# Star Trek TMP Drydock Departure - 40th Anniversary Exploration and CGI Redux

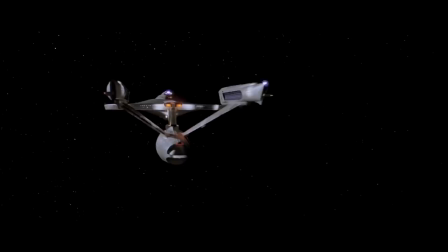505s
Our chapter ends with the Enterprise cruising through the solar system at sublight speed.
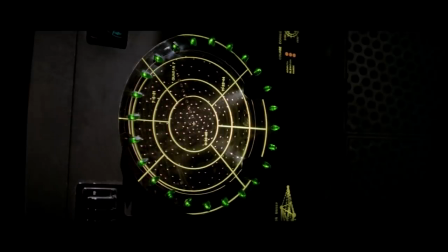510s
Now, the fact that we are traveling on impulse is a big deal if you're an editor,
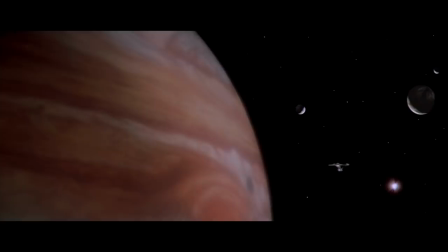515s
because later I'll dissect what I believe is a huge mistake in the original film.
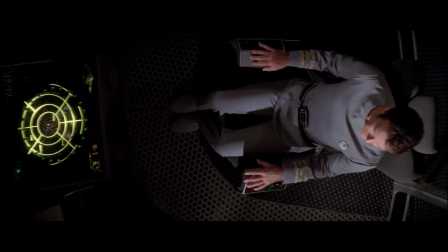521s
The first notable change in this sequence concerns the bridge view screen.
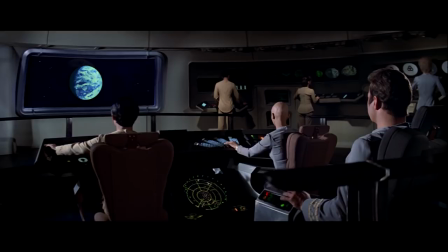526s
That Earth visual looks a bit dated today, so this work includes new view screen visuals. I also brought in that moon to cue the end of the shot, as if to signal that the Enterprise had officially left the Earth system.
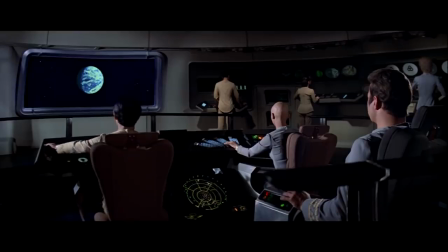541s
This scene is cut in real time, meaning there are no passage of time devices to help the audience skip ahead.
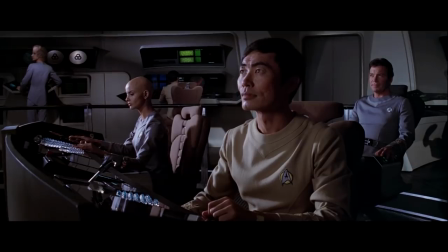547s
So the fact that we arrive at Jupiter just moments after Sulu switches to forward view is a big problem.
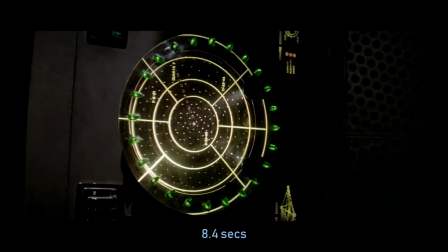554s
I don't think anyone really knows what 0.5 warp is, but let's be forgiving and just assume that it's roughly half the speed of light. Well, Jupiter is a full 30 light minutes from Earth, and there is nothing in this scene to indicate that an entire hour has passed. Remember, if you're traveling half the speed of light, then you'd need an hour to reach a destination that is 30 light minutes away.
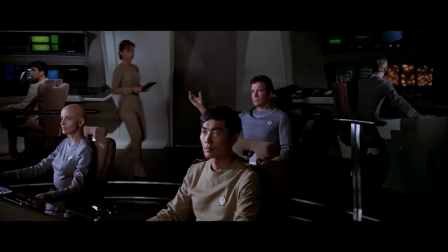580s
But wait, it gets even worse. After the scene concludes, we learn that 1.8 hours has elapsed since the Enterprise left Drydock.
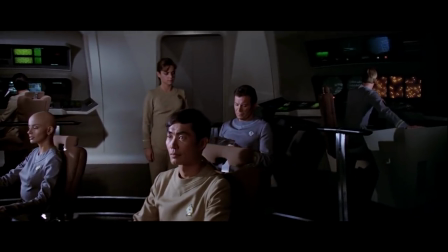589s Captain's log, stardate 7412.6. 1.8 hours from launch.
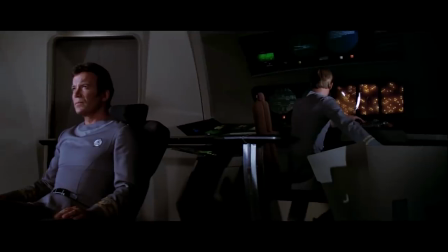595s In order to intercept the intruder at the earliest possible time, we must now risk engaging warp drive while still within the solar system. Bullshit.
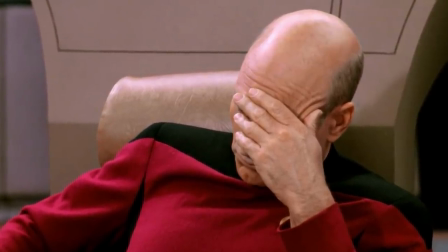605s
If the Enterprise had reached Jupiter in the previous scene,
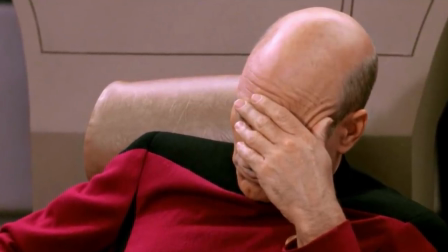609s
then at those speeds it is no longer in the solar system after 1.8 hours of flight.
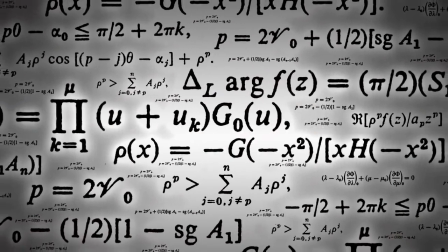615s
I know I'm not the only fan who has picked up on this problem, and here's the math just to show that this stuff is real.
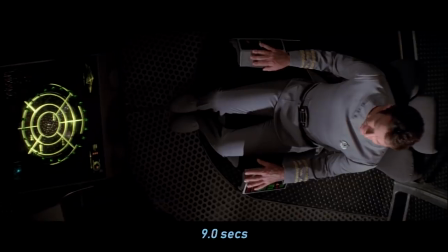622s
So let's be very generous again and pretend that the Enterprise had been traveling at warp point
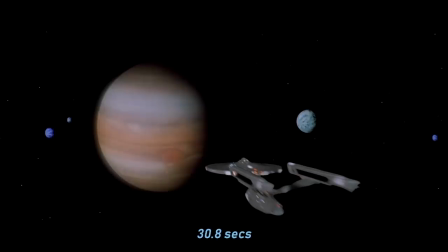628s
5 or 5 minutes when it approaches Jupiter. The actual time telegraphed in the movie is barely a minute, so I'm being quite forgiving here.
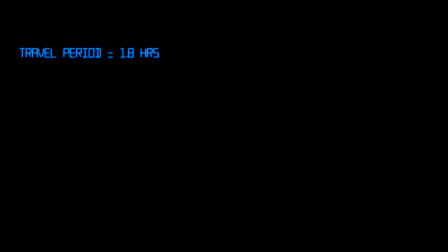638s
1.8 hours corresponds to 108 minutes. 108 minutes therefore represents 21.6 one-way trips to Jupiter. The smallest Earth-Jupiter distance is roughly 588 million kilometers.
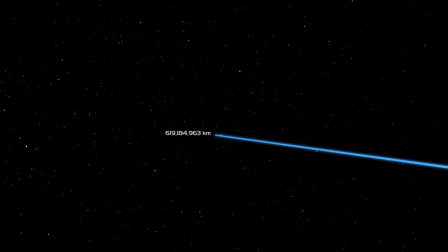653s
So, when Kirk issues his captain's log 1.8 hours into the mission, the Enterprise has traveled the distance of 21.6 trips times the distance of each trip, or 12,700,800,000 kilometers. And what is the estimated radius of the known solar system?
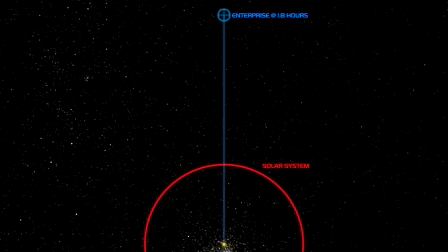675s
Holy crap, it's only 4.5 billion kilometers. The Enterprise has in fact left the solar system almost threefold.
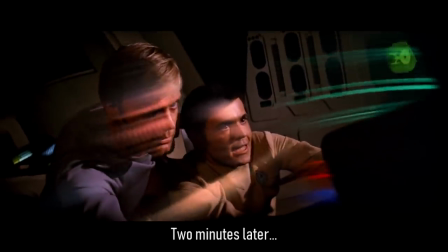684s
For the story and scene transitions to make sense, we fans hope that the Enterprise is in the vicinity of the outer asteroids.
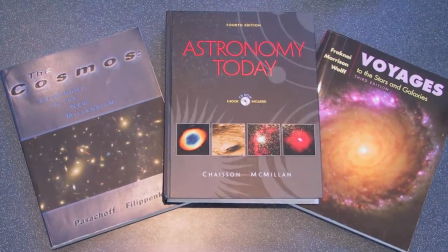693s
If we recall back to our high school astronomy, that's Jupiter's neighborhood.
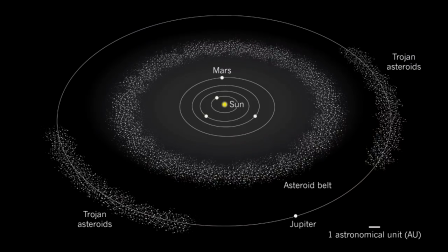698s
In other words, we want to be near Jupiter in this scene, not the previous scene.
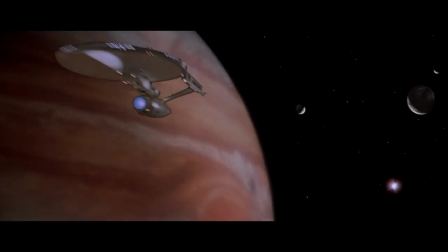703s
So, if we didn't reach Jupiter in the previous scene, then how far should we have traveled for a more believable and accurate storyline?
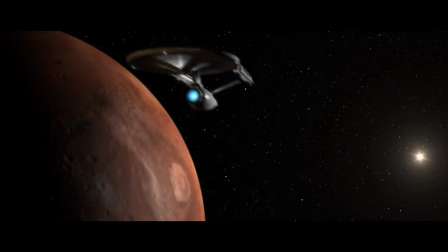711s
That's obvious. Mars is the more sensible choice.
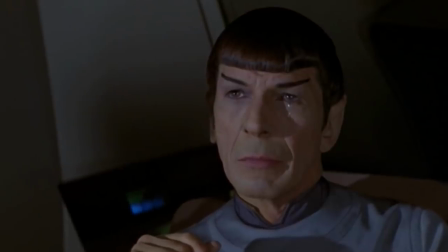719s Please release me, let me go.
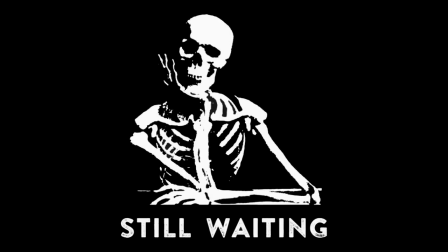728s
Alright, so this is the point where I disappear and let you enjoy the action. If you appreciate my animation and editing work, go ahead and beast on that like button.
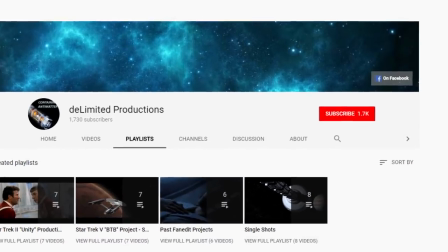739s
You can also support this channel more generally by becoming a Delimited Production subscriber and supporting the DP Facebook community.
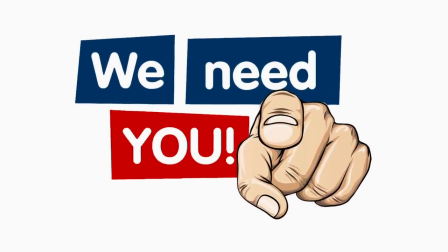747s
Speaking of Facebook, what are you doing for the 40th anniversary? Don't be a slacker fan, yeah?